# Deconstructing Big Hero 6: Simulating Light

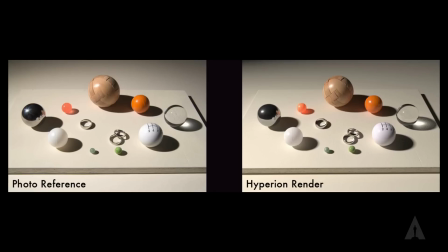242s
So here we have the photo reference that we took on the screen left and then the Hyperion recreation on the screen right. You can see how close and kind of actually excited we were to see how well things were working early on.
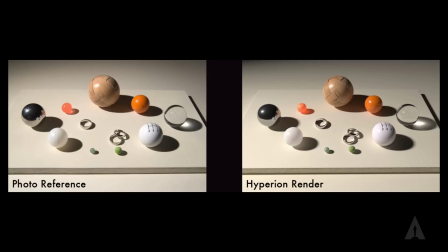258s
I should mention here if you notice the ping pong ball on the screen left and the shadow poking in and it has that really kind of luminous feel of the ping pong ball lighting up that shadow, that wasn't actually what we got our first try out. actually what we got was something more like this.
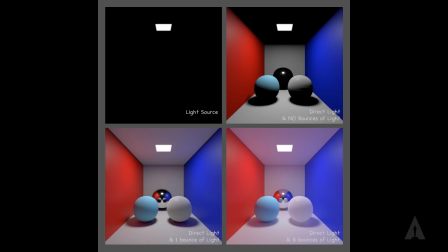274s
Where you can see, I was talking about letting the light rays bounce around. Once we get to the lower screen left there, where it kind of looks like the ping pong ball looks like a kind of dirty kind of plastic ball, that's letting the light bounce around one time. And that's typically what we are doing, and a lot of the industry does, is you can really only afford to let the light simulate one bounce, maybe two bounces. what we found is we needed to let the lights bounce around 10 times, which was a little scary because no one had let things go that much.
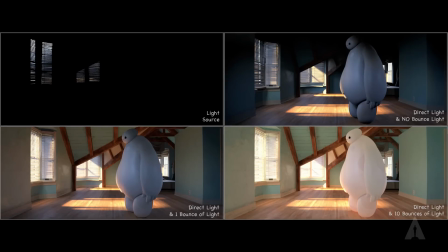309s
But we had to do it because, as you can see, our main character, Baymax here, is made of vinyl, much like that ping pong ball. And as Don was talking about, he needs to be really appealing. He needs to be likable and, as he described, huggable. and as you see in the screen left here, bottom image,
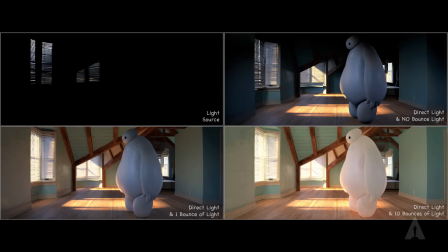330s
he has a dirty feeling if you just let the light simulation go one bounce. So we actually had to let it go 10 bounces. Any shot with Baymax had 10 bounces of light simulated and the environment here has about five to six bounces.
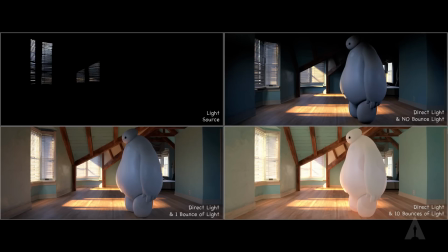345s
And you can actually see the difference not only in Baymax but the richness of the environment when you let the light bounce around and you get that warm sunlight bouncing around. It really added to our imagery. Every shot in a movie had at least five to six bounces of light simulated, and any shot with Baymax was 10.